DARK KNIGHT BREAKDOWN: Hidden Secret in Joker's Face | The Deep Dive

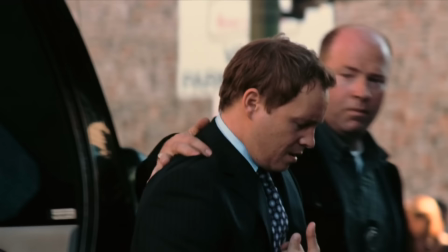(48:25)
And I kind of feel like Bruce used this Batmobile to send a message to Coleman Reese that he knows he knows he's Batman.
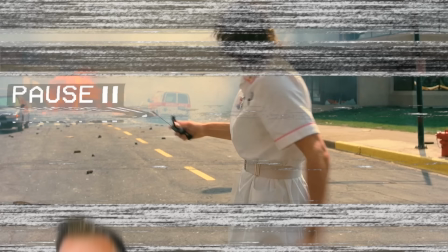(48:32)
Joker's hospital bomb doesn't fully detonate at first, which surprises him. And there's a myth that I used to believe that Ledger improvised this reaction.
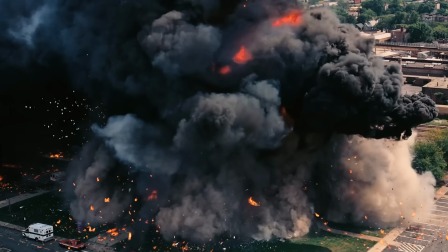(48:38)
But this delayed explosion was actually planned and perfectly timed by Christopher Nolan and his special effects team to give the Joker this character beat.
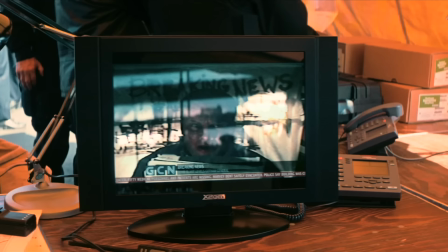(48:46)
So what seems like chaos and unhingedness is really part of the plan. Joker hangs Mike Engle, played by Anthony Michael Hall, upside down to read this message.
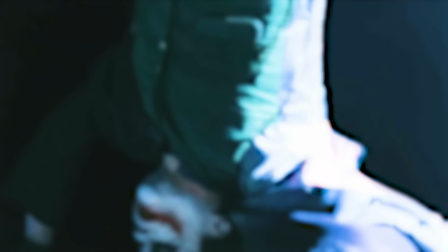(48:55)
Thus why the papers float upwards. He is upside down like a bat. And this is how the Joker will end the movie.
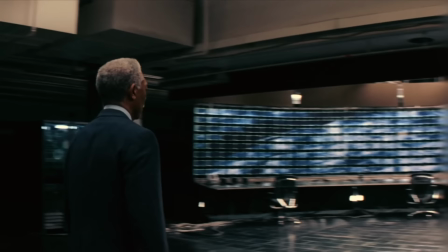(48:59)
Upside down, like a bat, but shot right side up.
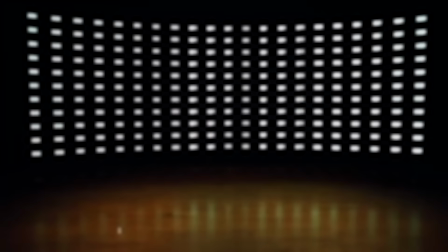(49:02)
So Batman decides to burn the forest down with a vast surveillance system, which may have been inspired by the Listening Post exhibit at London Science Museum.
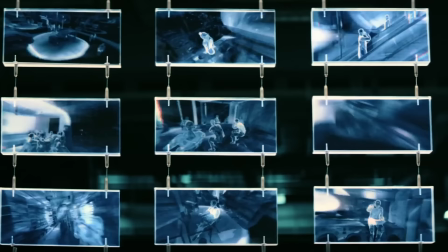(49:10)
And in the years since The Dark Knight, the expansion of smartphones has actually made it easier for people to be tracked just like this in real time. but in the yachts nolan was really responding to the united states patriot act and the rise of the surveillance state to combat terrorism now nolan is
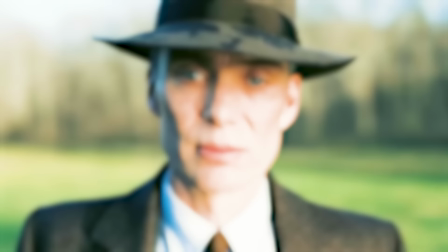(49:22)
sometimes critiqued for what some people say is promoting military technology but literally every one of nolan's films focus on how horrifyingly
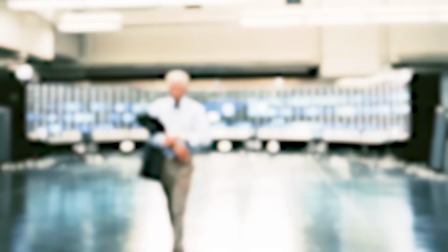(49:30)
dangerous military tech can be in the wrong hands and in this movie batman does not give this weapon to the cops he destroys it by the end of the movie so dent
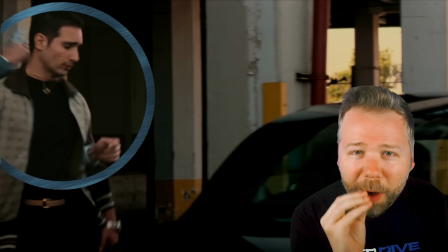(49:37)
shows up suddenly in the backseat of moroni's car and i love love love how nolan includes some subtle blocking to justify how he's able to get there
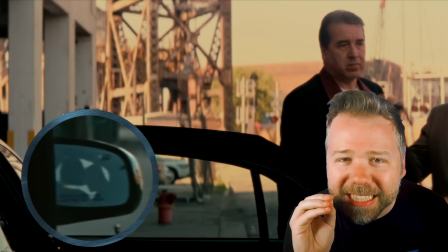(49:44)
in this shot on the far left right before the frame passes it moroni's guy gets hit in the back and grabbed by harvey and you can